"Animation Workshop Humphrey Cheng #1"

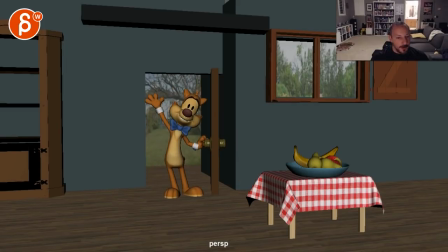1040s
okay now he's finally there and then and then what now what
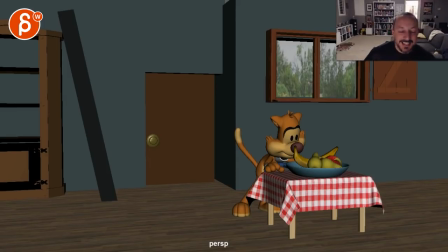1045s
happens so there's no ending so i don't know it feels to me like
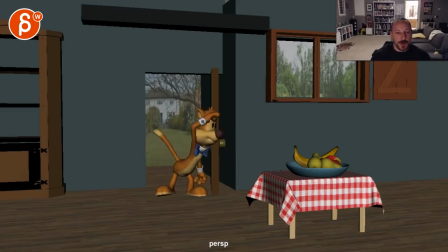1050s
there's just not the right focus i'm not sure what you're trying to tell why is he saying hi to the audience okay if he comes in and it's right in front of him i know maybe this might be too picky but it's right in front of him but i guess okay i'm assuming
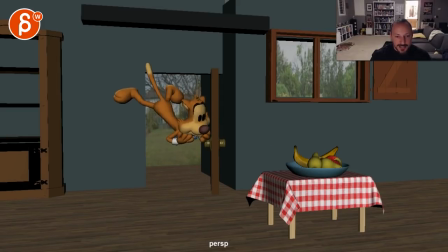1067s
he's looking for this then but then why is he freaked out or is that supposed to be really excited but then he doesn't look excited here looks confused and then freaked out i don't know it's confusing here
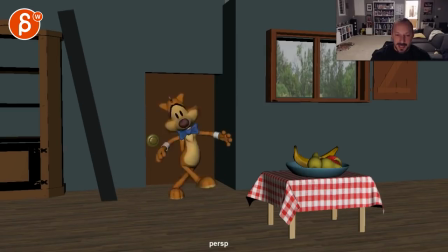1080s
looks like okay i'm ready to eat this but then this happens and then this as he gets kind of ready with the weird i don't say tangents on a tangent but it's a weird overlap with the tip of the banana on his nose just to stay the staging is a bit weird but but and then
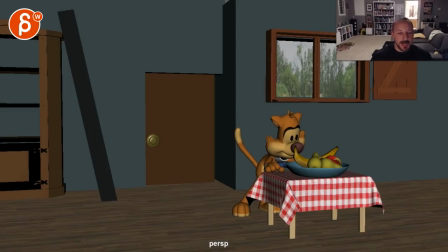1098s
what so i would look at what's your main objective of the character what does the character want
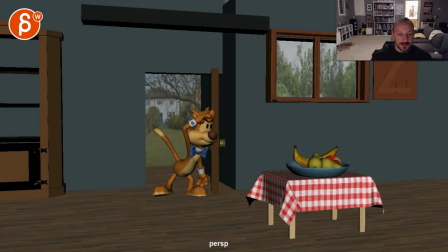1104s
does he want to eat okay then if he's that excited like why is he that excited is he really hungry and exhausted so maybe coming in here would be more like and it's
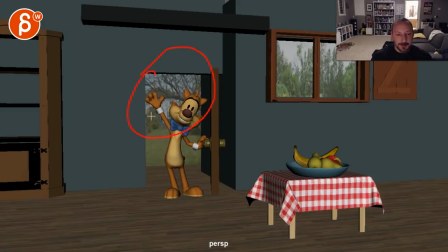1119s
really hot outside or something he's just really hungry instead of this happy thing and that way he would be so
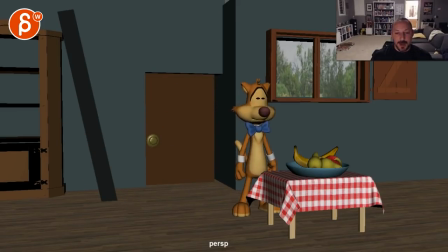1125s
happy to see this because oh i can finally eat and then right before he gets it something happens where the food gets away and then that's his the struggle of getting to the food I don't know like whatever you want to do but there's something where I'm just not quite getting the the
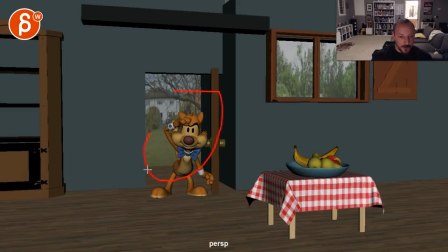1140s
objective so to me even if everything was really really well animated I think there's still a lot to do in terms of timing and mechanics even though that's a good one here that's cool it's just
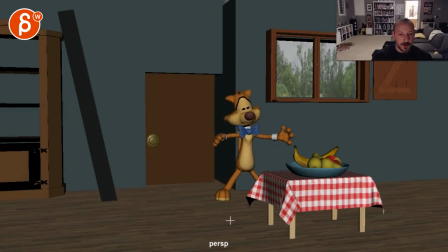1153s
very confusing especially this part is really really long so just kind of the pacing of it and the focus of it is to me so confusing or just not clear enough it's not massively confusing in terms of me flipping
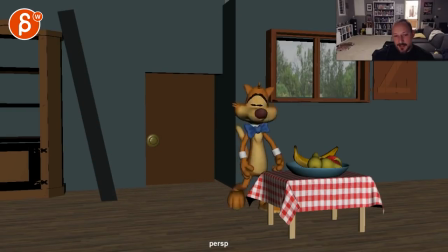1166s
the table over but it's just not very focused and it's just i've kind of lost interest by now and i'm just not sure what's going on so if you can find the clear this is the character this is his objective and make it clear a to b that's what's happening or
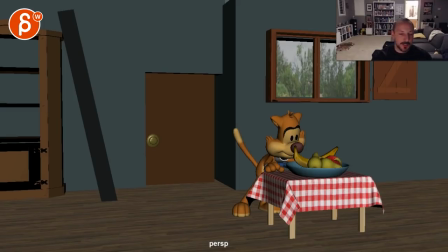1182s
on the path from a to b there's something that happens in the middle there's a conflict there's a problem and then what does the character do to get over it because for now this coming down and hitting him has really no bearing on this it doesn't
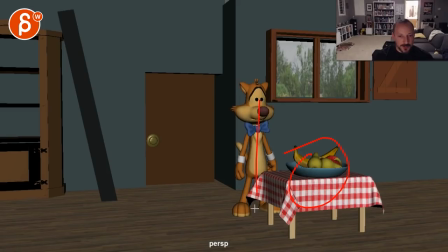1196s
really influence this at all he's just delayed in getting to this but in a way this is the same as this
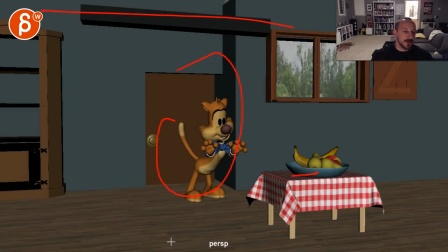1209s
just closer so why was that here so I don't know to me personally I would if you're already adding all that effort and working I would make this a bit more character driven and with an objective and then something where you can play with something where maybe
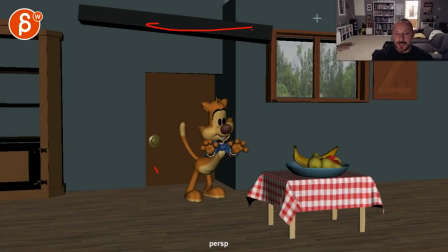1223s
he slams the door and then because of that this beam falls down from somewhere else hits the table and then these guys fly around and he goes no I don't want this to fall down or get wasted or splat down or whatever maybe there's something else that could break and then you
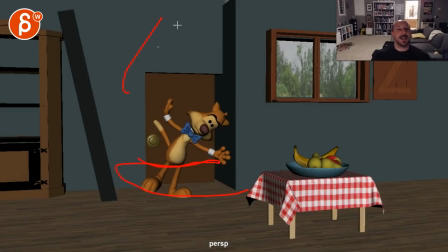1237s
get into something like this where he's running around as these guys fall and he's juggling and trying to catch everything. I know there's something else that you could do that could push your body mechanics in a way that you're doing here, but with something that makes more sense.
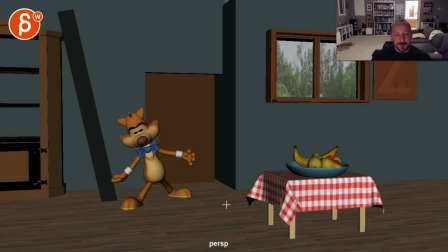1254s
Yeah, I hope I make sense. If not, let me know, email me. But that's it for this one. So I want to get a bit of a back and forth via email so that we can kind of clarify and give you a good objective and good path and focus for the shot. All right, thank you. All right, there's an email, you can sign up, you can start whenever you want, you can submit whenever you want, you get 16 submissions. Either way, a like and subscribe would be awesome. All right, thank you.